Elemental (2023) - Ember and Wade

We knew Pete's inspiration for Wade's head shape was a water droplet, so we always tried to keep that in mind,
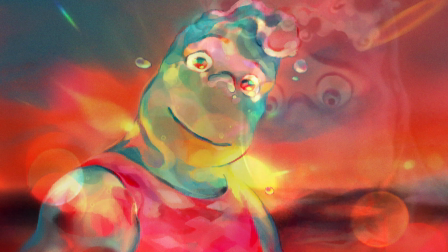499s
of keeping that sort of very circular smooth bottom up to the sharper droplet top.
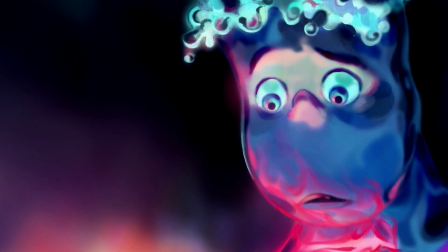504s
A lot of Wade was making sure there's no sharp edges, keeping it very smooth.
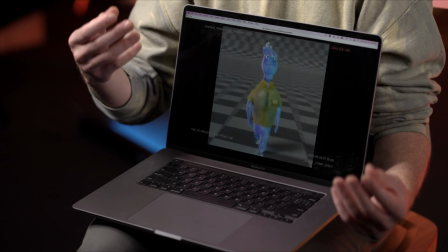509s
So I think the sort of smooth little nubs at the end of his feet were part of that sort of design philosophy.
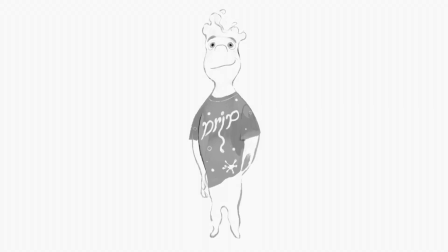515s
It makes sure everything's smooth and water droplet-y. He has a very iconic hairstyle. What does it mean for hair that's moving and looks like water?
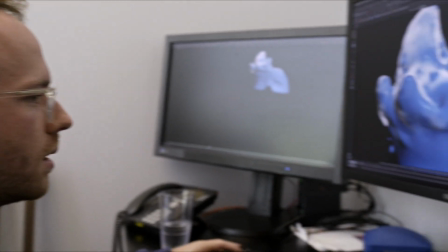523s
We were getting drawings from art, and then we were simulating an idea for the hair. The hair is the most active part of Wade, so it has the most simulation in it. We started a little bit more softer shapes and ended up with these three wave shapes we always wanted to see, to recognize even though the hair's going to be moving a lot, Wade's going to be moving a lot,
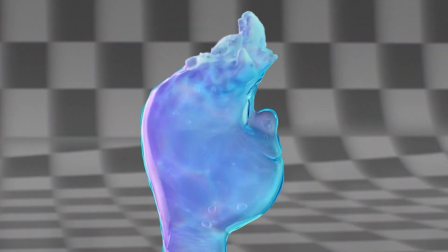540s
as long as we can sort of feel these three wave shapes, we're going to know that's Wade.
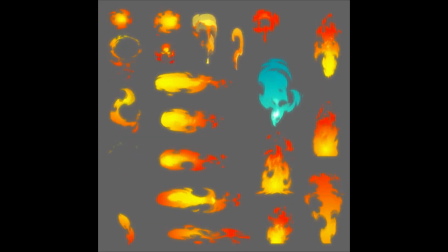546s
One of the really gratifying things is like starting early, not really even knowing how to solve the problem, but finding our way. The incredible tools that the team would put together to find the layers to
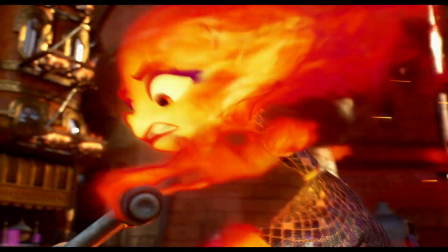558s
get to where we are right now has been both super challenging, but incredibly inspiring. It feels crazy to see it all come together at the end of the day. It's been such a long journey. We're all, like, super proud of Ember. We're really super proud of Wade and the character design.
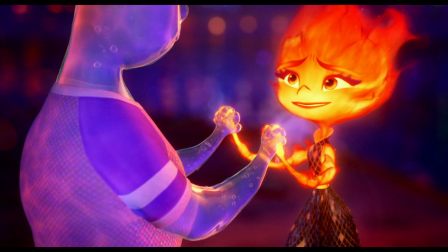575s
The hurdles that we've overcome as a team have really been tremendous, and like with any film, you really fall in love with the characters.
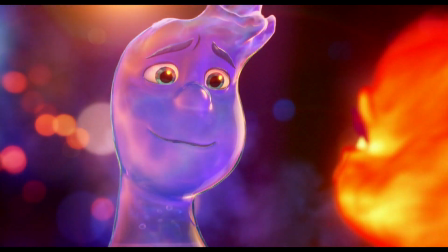581s
You get to know them so intimately. You're thinking every day about what they're thinking and how they feel about things,
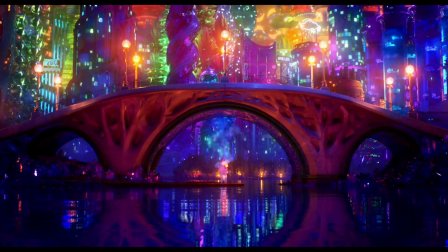588s
and it's really hard at the end of a film to say goodbye to them and just sort of walk away from a project and let them be.